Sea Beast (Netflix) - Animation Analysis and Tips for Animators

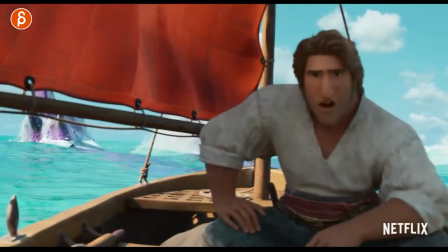0:00 Welcome back to an acting analysis and today I'm going to take a look at the Seabeast coming out on Netflix but actually let's go back to the beginning here.
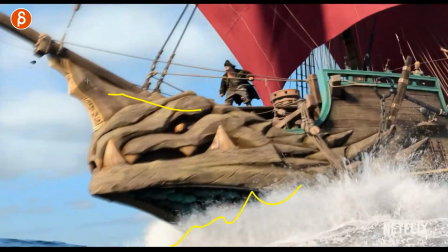0:08 Right off the bat I'm in just because I love water stuff. I love well this is not a creature it's alluded to but I love big creatures.
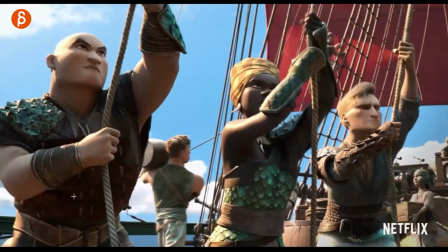0:15 The sense of scale difference is really great and there's some really cool stuff in there and just quickly to me when I look at this and what this
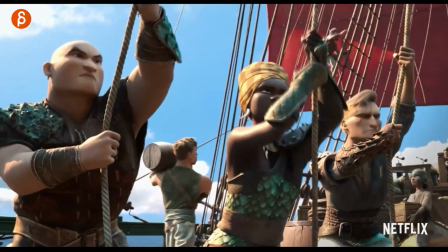0:21 analysis and what these are if a new student watches this like that's a great way for me in terms of showing weight.
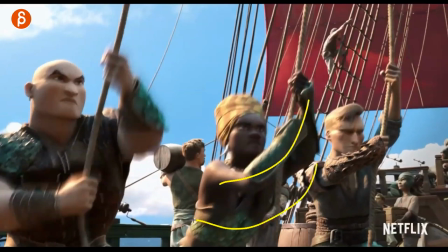0:28 You can see how the character leans back first and then has that that pull with the body to then pull down with the arm so
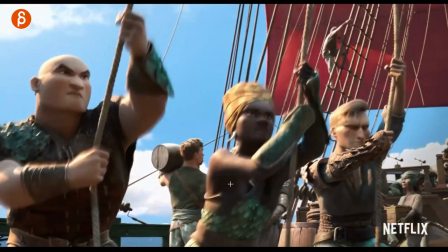0:37 a lot of times um well i'm guilty of this too i assign weight assignments to students and it doesn't always have to be you know a character empty
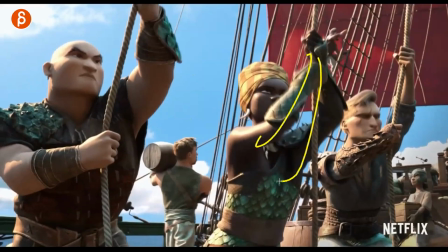0:45 scene there's a box and a character lifts the box up it can also be a pulling scene there are different types of weight so i
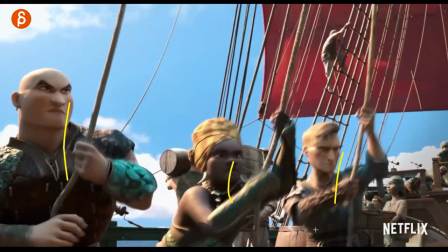0:51 think this just quick i think this is a great example you don't have to do three characters but you can show just one and the mechanics of that
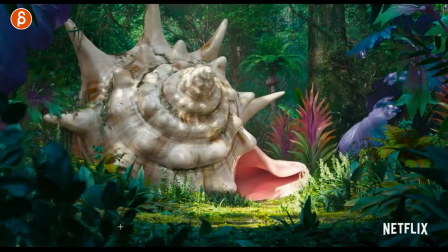0:58 let's grab forward just a bit again i love seeing this only because you know you think that maybe characters this tall so i
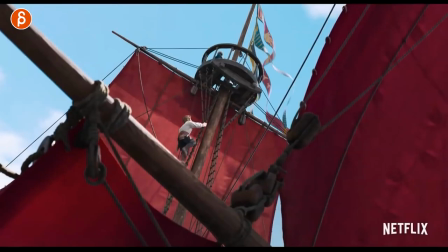1:06 love seeing it's kind of like journey to the center of the earth type stuff i just that i'm already in this could be again interesting in terms of body mechanics
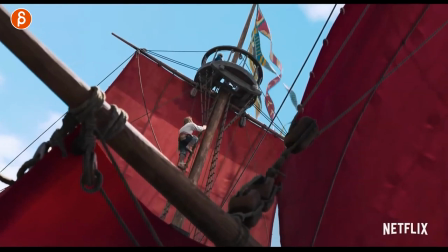1:15 just going up it doesn't have to be a ladder i like that this is not super tight it's not like a static ladder so there's some movements which will kind of change up some of the leg positions even arm positions so just again that as an idea that could be a cool exercise
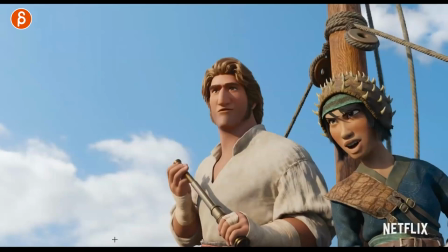1:31 for students to have someone climb up a you know a loose rope type of thing this as always little reminders of finger animation i
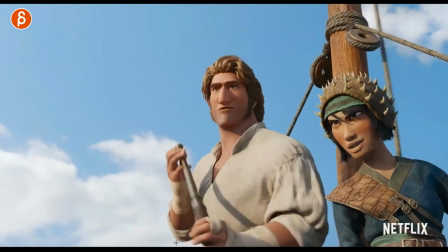1:40 always look at that it's little changes of details you can see how there's a slight change here phone comes out how there's a cool quick adjustment to hold that
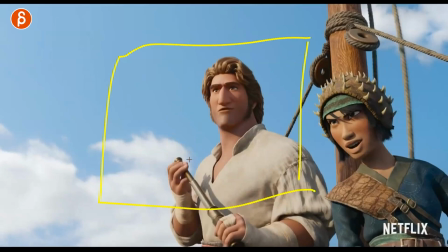1:48 that just i mean you know forget the rest simplify and maybe simplify just like this but this could be an
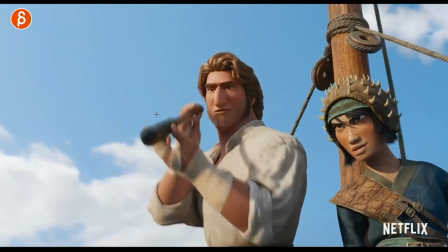1:57 interesting way i like that the pinky's down here just practicing finger animation because that is a pain that is going to be joint by joint you might have a picker where you can
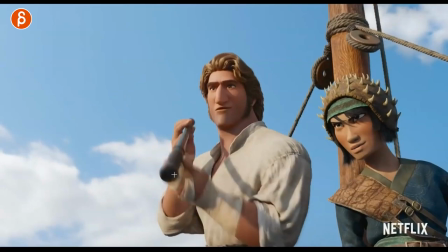2:06 you know select multiple things but it's just very time consuming finger animation is going to be time consuming and just a
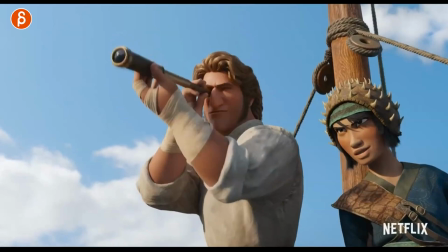2:11 pain to do so as an exercise always worth doing let's
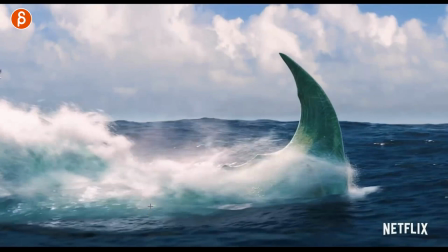2:16 go forward here and i am already more in
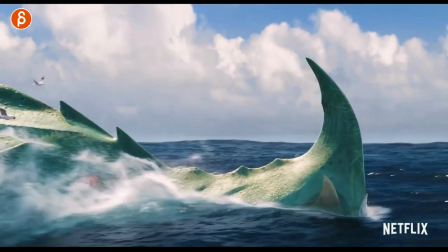2:21 animation wise not huge but i just like seeing this i like seeing
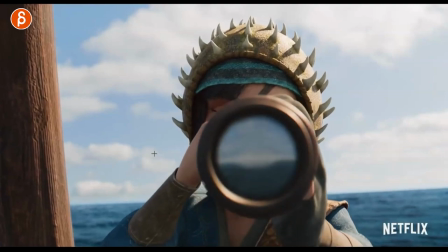2:26 this as the creature design in ginormous water and you can also use this you know as an exercise you could do something where what if
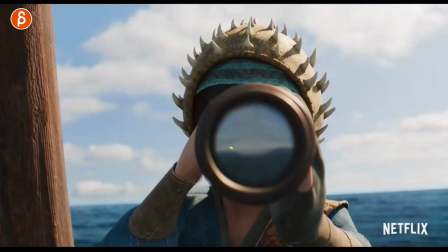2:33 you can almost reverse it what if you have this you can almost put the creature in here as a little side gag and then that i like that reveal of what did i just see but for you in your shot you could have something really interesting in here of course there
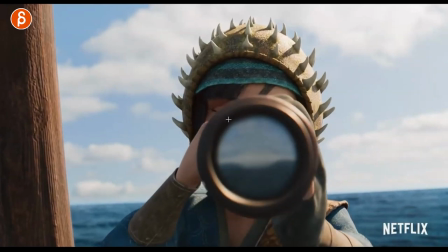2:48 will be some compositing issues because then you have to track it and blah blah blah but what if your shot is this you don't see much of the body but
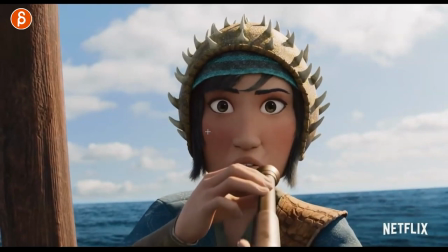2:55 you can still have some nice finger animation a little detail there and it's mostly a reaction you can go from something where maybe there's a bigger squint i'm just saying this is because of
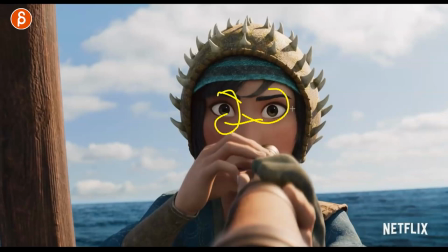3:03 an exercise right you push the face expressions bigger squints maybe there's some blinking into a holy moly second shot
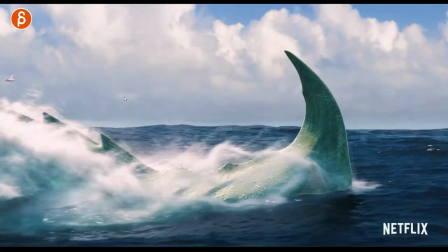3:11 something huge something weird something crazy big mechanics or robot
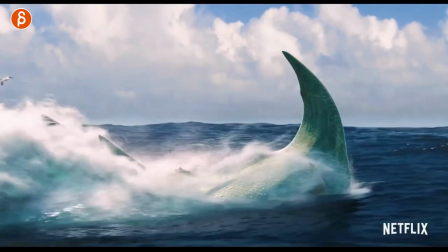3:16 so you can kind of squeeze in two connected shots while showing something totally different i
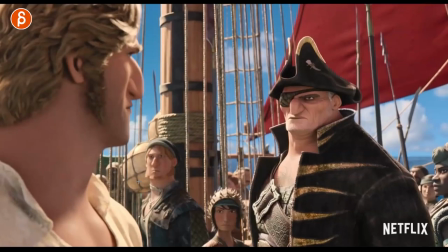3:21 think that could be interesting shot approach for students anyway let's continue on this will be
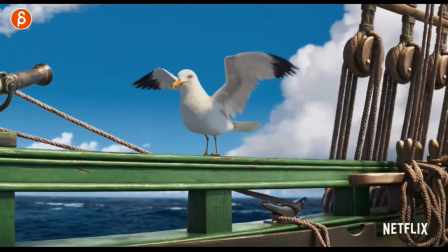3:26 your close-up facial shot this will be your creature landing shot which
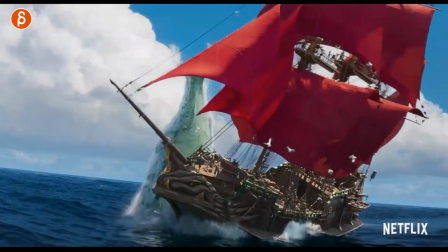3:31 reminds me i did the pigeon landing that's always worth doing well let's go to this this was the first
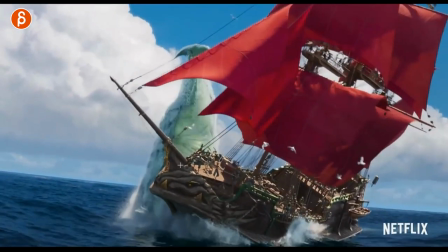3:37 one where i thought this is really interesting where i love how it comes up you have that main motion
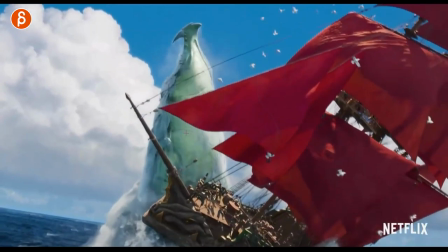3:44 and then you have that you got that little
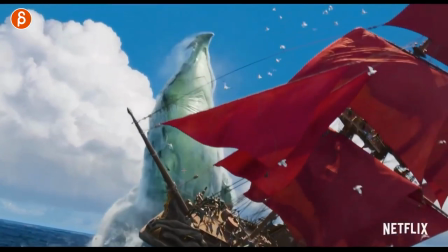3:49 so cool the sense of weight and just that extra motion in there very cool
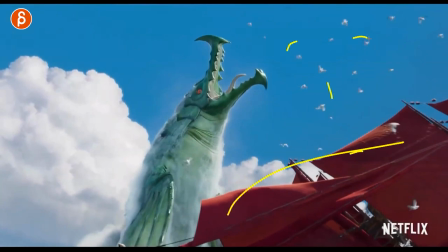3:54 nice silhouette love all this here all that birds going out i think that's super cool
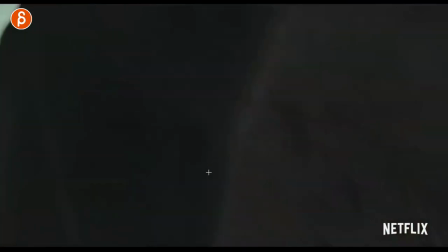3:58 this was the second shot in terms of holy macro what a
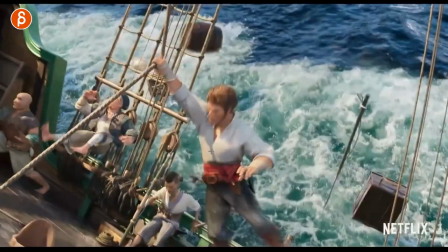4:03 mechanic shot love all this but the thing that i love about
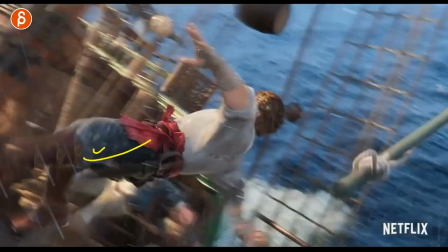4:08 this is that besides the free fall right and you can do some big arm swings legs and arms that's a nice hand post despite the blur look at that all
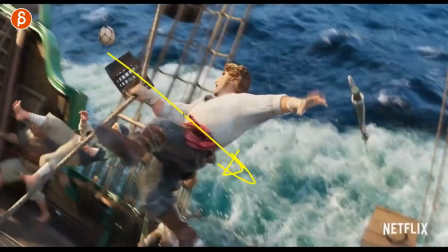4:17 really nice the cool thing is this so there's force there's weight going this way and it's being stopped by this hand holding on
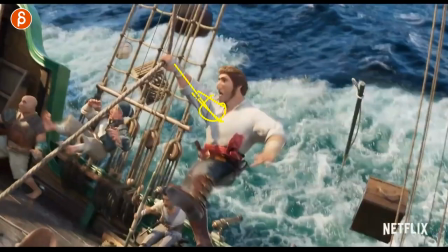4:25 so it's going to stretch out the arm then it's going to stretch out the arm and the shoulder and then it's going to stop all of this because
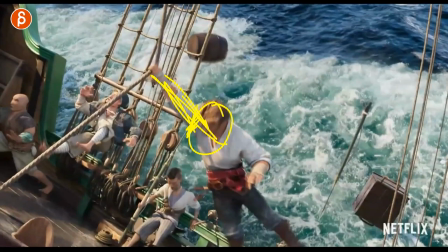4:32 you can't you know dislocate the shoulder I mean you could but you know it will stop and that will mean that the legs will snap
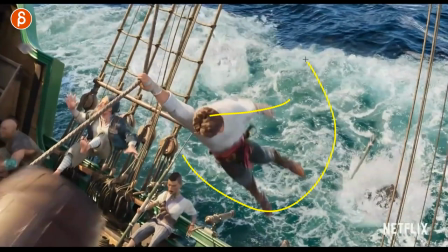4:39 back and then after that the arm and the rest will swing while this
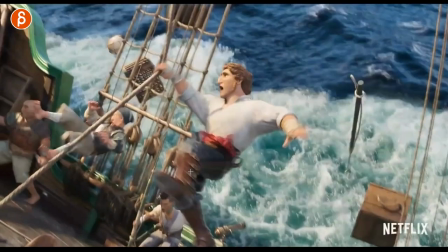4:44 is your pivot I think that is super cool as a student very
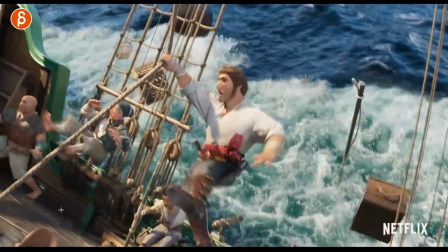4:49 complex but worth considering i wouldn't add all of this because that's a huge pain in the butt there's so much work at the same time same thing
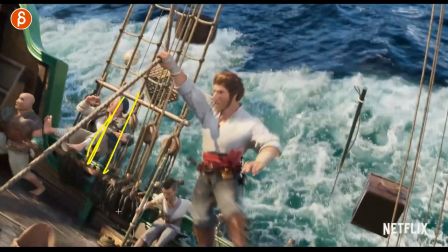4:58 here fall that gets stopped by there's like different ways of
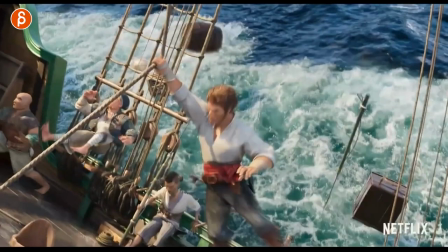5:02 someone's weight and momentum and you know direction being stopped by an object but i think this is really cool
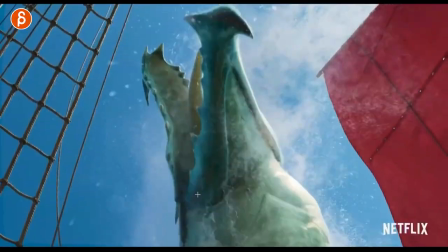5:08 watch this in real time again and love that snap and then that nice
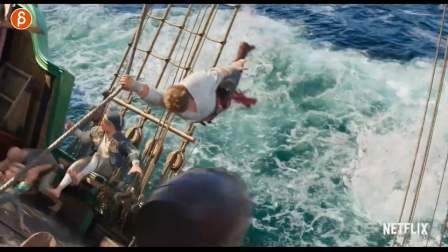5:12 the timing of that very cool nice simpler shape there
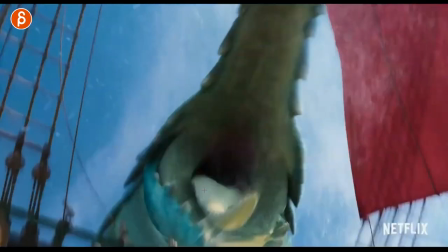5:18 i think that's pretty cool got your ah too bad it's cut cool creature shot with impact can't really look at this more
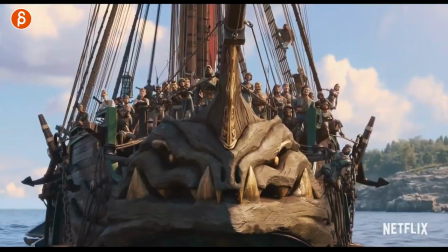5:26 you're getting more glimpses of what the world is i'm gonna scrub a bit forward not that you want to do this this would probably be the intern shot all right we got 40 characters all right we want them all posed out we want blinks on all of them that would hopefully not be denoted it's cool though i like seeing
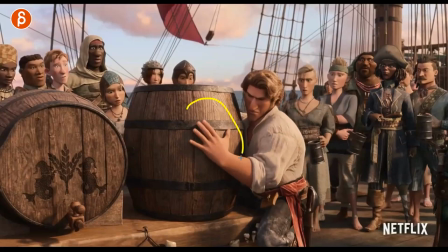5:43 this this is cool this was another one where i thought okay okay what are the fingers doing because it's not your lift where your arms are below right and around it where someone might have the face squished the cheek squished and trying to lift it pivoting that
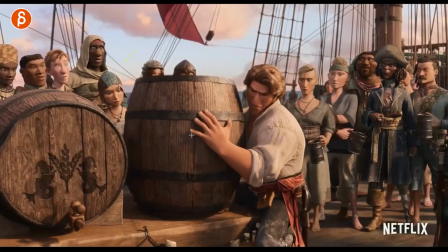5:59 way which could be a cool way to do it it's pretty difficult where's the other arm do we see another arm below no it seems like one arm here the other arm on the other side and then you have to push in try that at home that's not that easy but what I was looking at
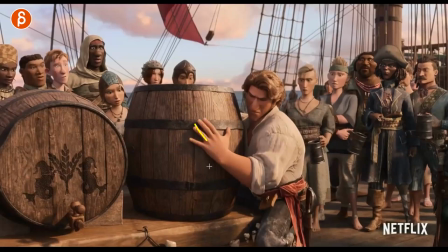6:15 are we going to see the tension in the fingers and we are because they're tight here they're straight and then see this you can see I'm exaggerating but you can see that bend a bit less in the thumb but the thumb is doing
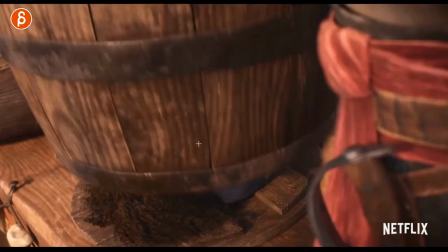6:28 something but you can see the tension in there so
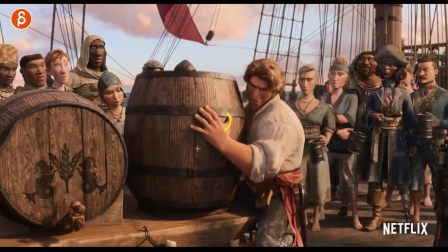6:33 that's something you think about in terms of your weight assignment variation right could be something where it's not just from below but you press your hands but
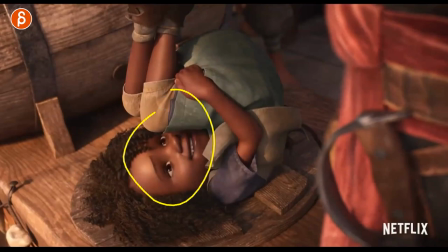6:41 definitely show what is going on in terms of the force it's a cute pose reveal we got some more close-up-ish
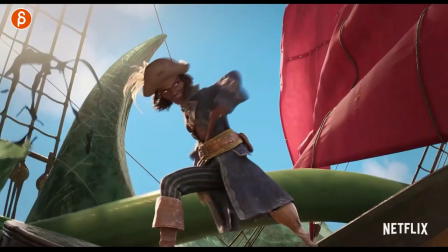6:50 facial stuff i'm gonna scrub through some of this even though it's awesome looking this was cool too that was the next one right watch this papa and then this and then
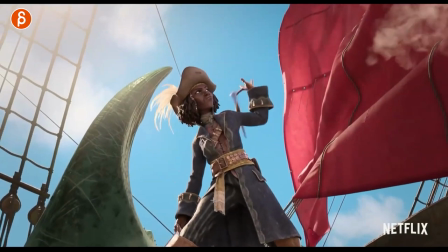6:59 that not long like how long is this we are going from should i count i'm not going to come i'm going to bore
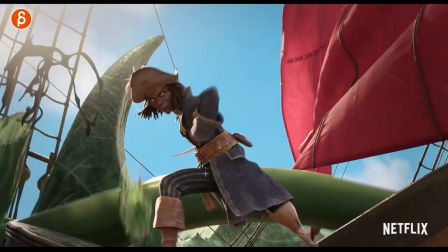7:05 you with counting but this starts at frame 10 19 for me and done